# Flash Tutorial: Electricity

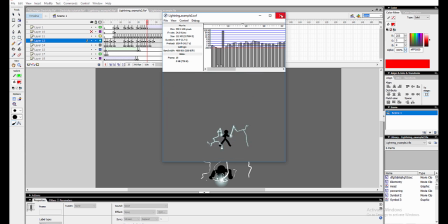[4:09]
So that's a technique I figured out. I'm not sure where I got it from, but yeah. Also these lightnings that show up, this is a way you could animate actual thunder on,
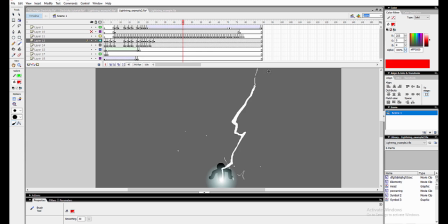[4:22]
like just make a huge lightning appear and blink and then fade out. That looks kind of cool, and you can do that like for background, the thunder strikes and stuff.
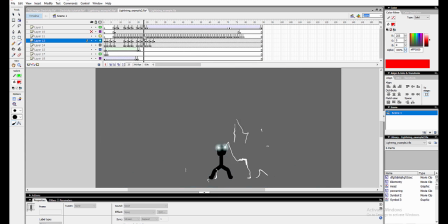[4:37]
And also what really helps, because here it's just done, it's just brush strokes as of yet, but adding glow to it, adding a glow effect, is what does a lot to it. Here I added some glow and it looks a lot more flashy, and also having like a central point where
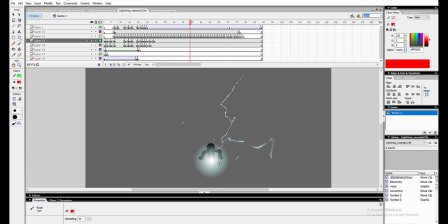[4:58]
the electricity is striking or where it's coming from, having that give a distinct glow as well. And also when I did a lot of this blinking, when a lightning fades out, if you look at this particle here,
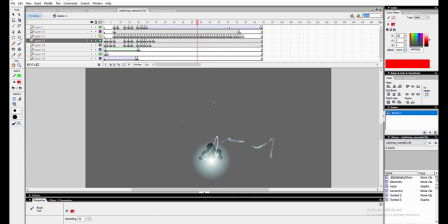[5:16]
each frame it's blinking, and so then it can stay for two frames like here, and then it keeps blinking and disappearing. Yeah, this is probably my favorite way of animating lightning, because it goes quite quick and it looks really cool.
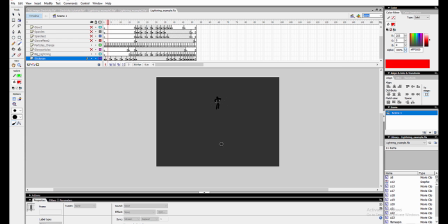[5:36]
And also an example for making very powerful lightning attacks, lightning strikes, sort of.
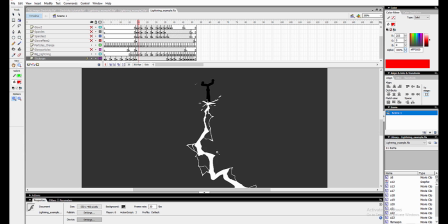[5:43]
This is also from one of my popular animations,
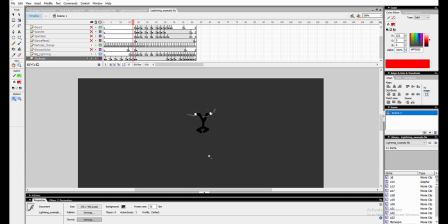[5:49]
where he charges up and then he just launches this huge lightning.
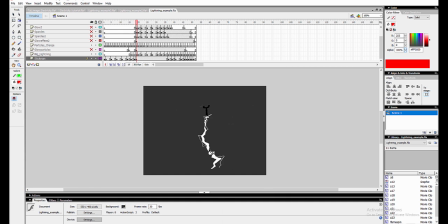[5:55]
Why can't I scroll there? And for this one I did a lot of double framing, and there's no like blinking or anything, just a huge lightning, and I didn't even move it that much. Like, it has this shape similar
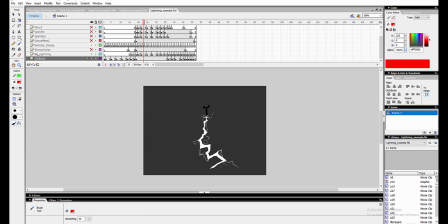[6:16]
to, like, it doesn't change much from this frame to this frame, but the way I made this look cool, because if I just played it like this, it actually looks a bit bland.
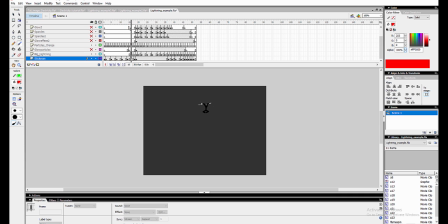[6:31]
Like, I suppose it's still cool, but effects can fix everything. So I added like this glowing balls for some reason,
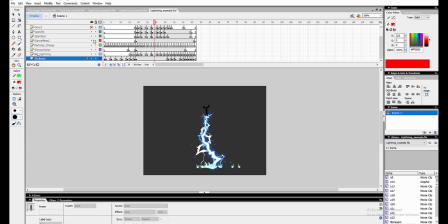[6:44]
and some glow effects, some sparklings to the ground, even more sparkles, and a glow effect there, a glow effect from where it's coming from, and a shockwave where it strikes down.
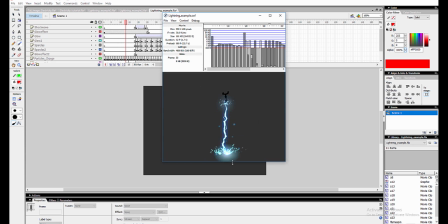[6:59]
And when you play it, it looks very fancy, and also when you add camera shakes to this, it looks really sweet.
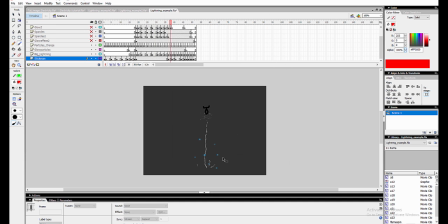[7:10]
I'm not really sure what to say about the method of drawing it,
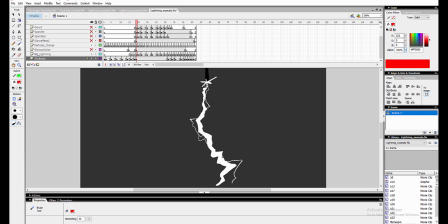[7:18]
but what I usually do is that I just draw a shape like this with the pressure tool, and then I go back once I finish the movement of the lightning, and I make the edges more pointy, and I add some extra small lightnings in between just to make it look more artistic.
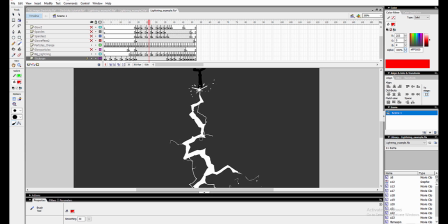[7:38]
And what I aim for when I animate lightning is that
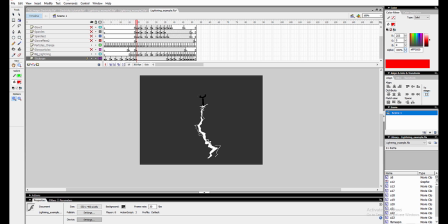[7:43]
I want you to be able to pause at any frame of the animation, or the lightning part, and whenever you pause, I still want it to look cool for that one frame.
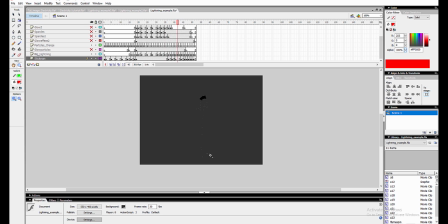[7:57]
Like, every frame I want to look artistic. That is something you can aim for when you try to animate lightning. And there are a lot of different ways lightning can look, but yeah, just try to make it look artistic with whatever style you're doing it.